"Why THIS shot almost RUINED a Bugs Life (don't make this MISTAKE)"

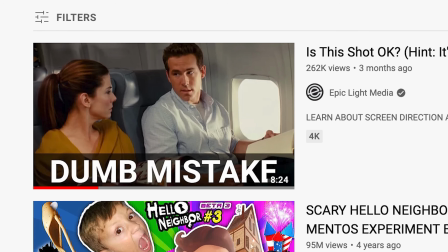0s
Recently, we made another video about screen direction, and I complained about this sequence from the proposal.
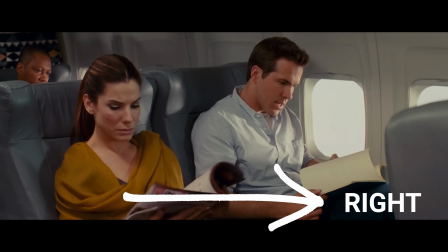4s
I said that they established camera left and then went camera right the shot after. This was an example of bad screen direction.
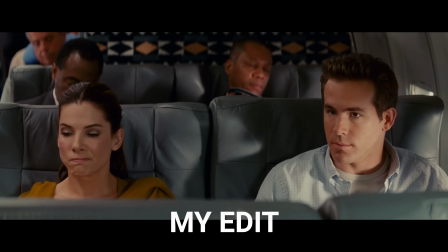11s
If they would have cut from the exterior to this neutral shot and then to the left, everything would have been fine.
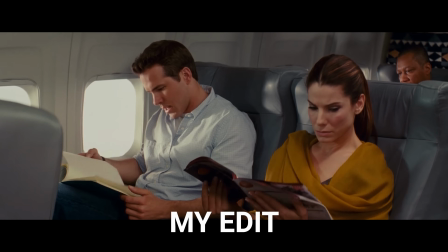18s
Or they could have flipped the shot in post and that would have felt better as well. But no, they had to establish left and then immediately right screen direction.
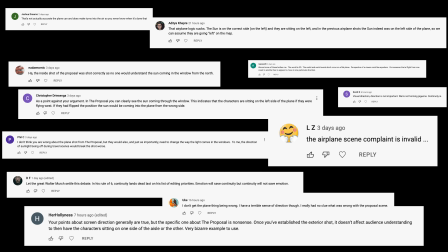27s
And then I got roasted in the comments. The majority of people thought my concerns were invalid, but this guy had something different to say. So I scheduled a video call with him and I read him some of the comments from the video. Are you kidding?
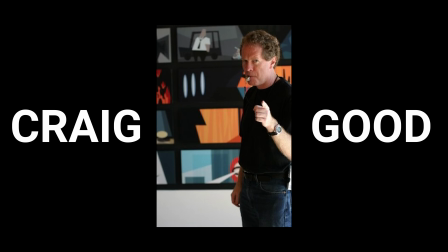43s
Yeah. This guy here, his name is Craig Good, and you might recognize some of the movies he's worked on.
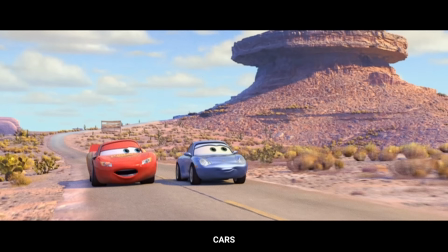52s
I think he knows what he's talking about when it comes to screen direction, because that was his job at Pixar. I'm so annoying to watch movies with because I'll be sitting there every time someone cuts across the line, I say, stop that. And I can't not be conscious of where the camera is because it was my job for 20 years or so to just be aware of that. Yes, the world is 3D. Sorry to tell you that even if you're put on funny glasses, what you're watching in a movie is 2D.
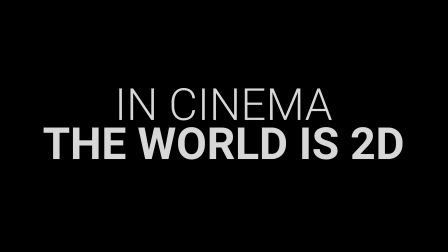83s
This one principle will make screen direction so much easier to understand.
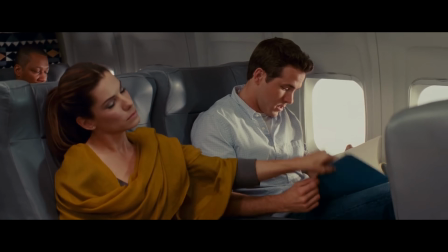87s
Yes, the world is two-dimensional in cinema all the time, and because of that, some things need to be considered, like which way to film a plane when it's flying.
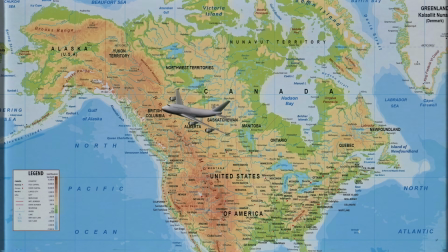96s
Now, in the original video, I did mention that the plane was filmed in the correct direction with the first shot, going screen left because they were going towards the west coast.
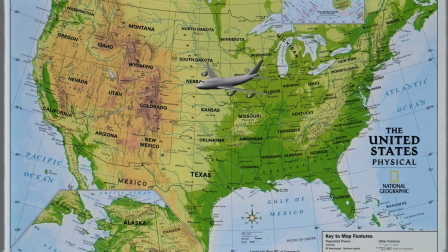104s
It's a convention that going to the left would be toward California and to the right would be toward New York. It doesn't have to be. I'm not as bothered by that as I would be
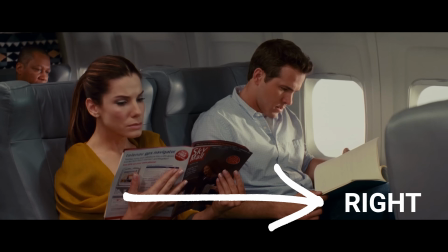117s
by cutting from outside the plane to inside the plane and having the plane going two different directions.
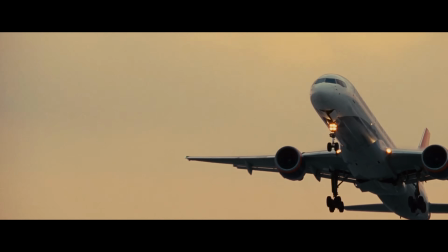122s
By the way, with most movies, shots like this, that's stock footage.
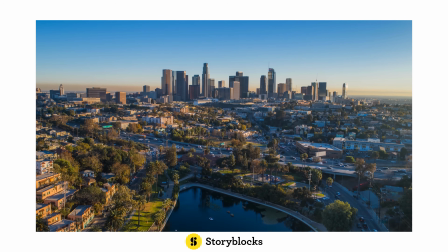126s
As video creators, we are constantly using stock footage and graphics to tell our stories.
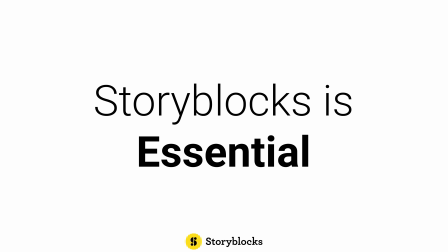131s
That's why it's essential to have a resource like Storyblocks.
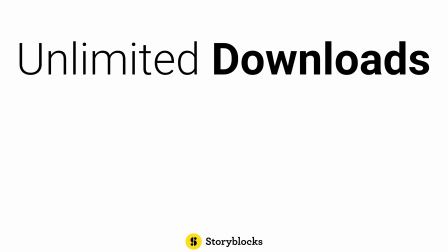135s
Storyblocks makes it easy to use stock stuff because they offer unlimited downloads, offer easy licensing, and unlimited usage.
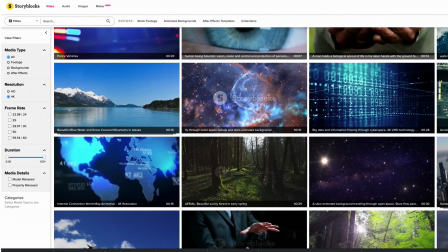142s
They have over 1 million assets to choose from too, so it's easy to find what you're looking for. Storyblocks is for amateurs and professionals alike. And at Epic Light Media, we use their content on large and small projects.
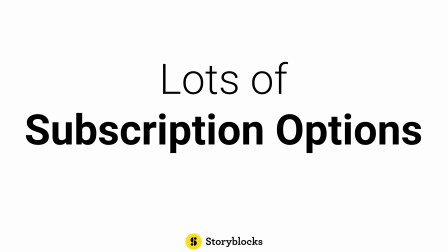156s
It's super affordable, and they offer lots of different subscription options to fit your budget range.
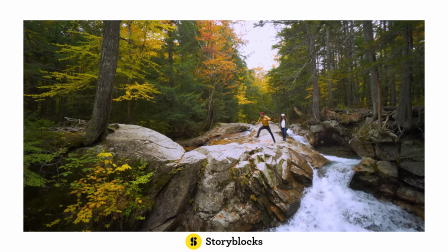161s
In my opinion, every video creator should have a Storyblocks membership. It's essential.
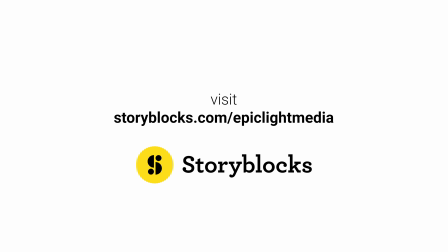167s
Before you start your next project, visit storyblocks.com/epiclightmedia.
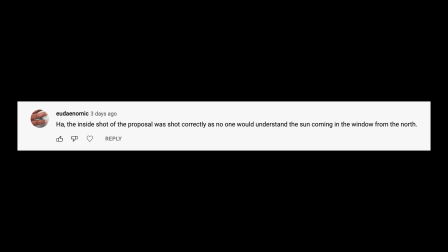172s
And then we discussed this comment. This person said that the shot was correct because the sun is coming from the south, therefore it's fine.
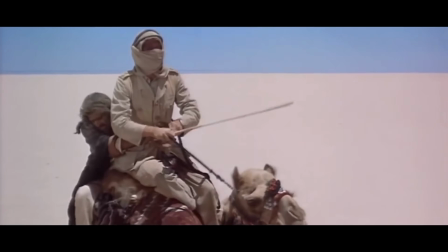180s
But Craig Good had problems with that as well. He used Lawrence of Arabia as an example of correct screen direction and priorities with lighting. If they're moving to the right, they're going toward Aqaba. If they're moving to the left, they're going away from Aqaba.
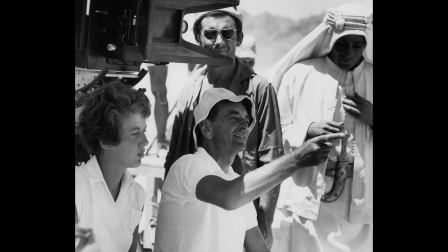195s
And if you watch that sequence, you'll see that the shadows of the camels pop all over the place.
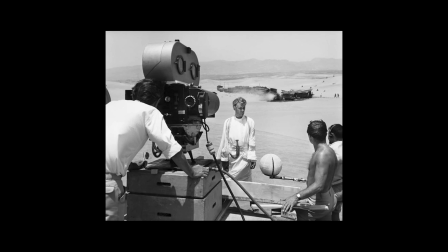202s
Lean didn't care because they were going the right way. Yes, it is true. Screen direction is more important than lighting every time.
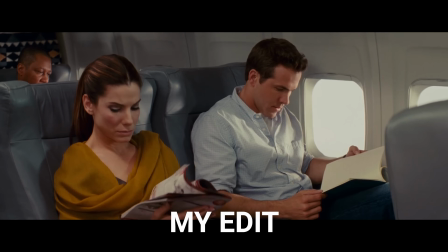211s
So hooray for me, now I feel super validated to know that a true professional is on my side and that we share the same opinion on the matter.
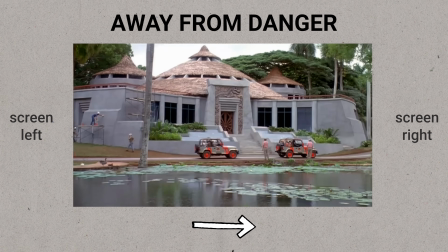219s
But then we talked further about overarching screen direction and how important it really is.
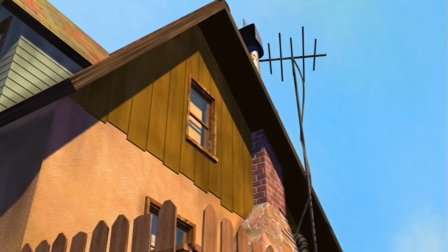224s
We discussed how on Toy Story, Sid's house is always on the left side of the screen and Andy's is on the right side of the screen.
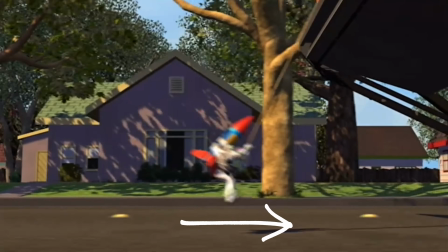231s
When the toys are moving towards their goal, they're moving screen right. When things are going wrong, they're moving screen left.
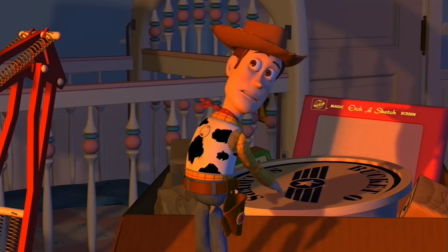237s
However, there were some sequences when this continuity was difficult to keep, and he told me about some of the creative workarounds he had to do to keep the screen direction correct.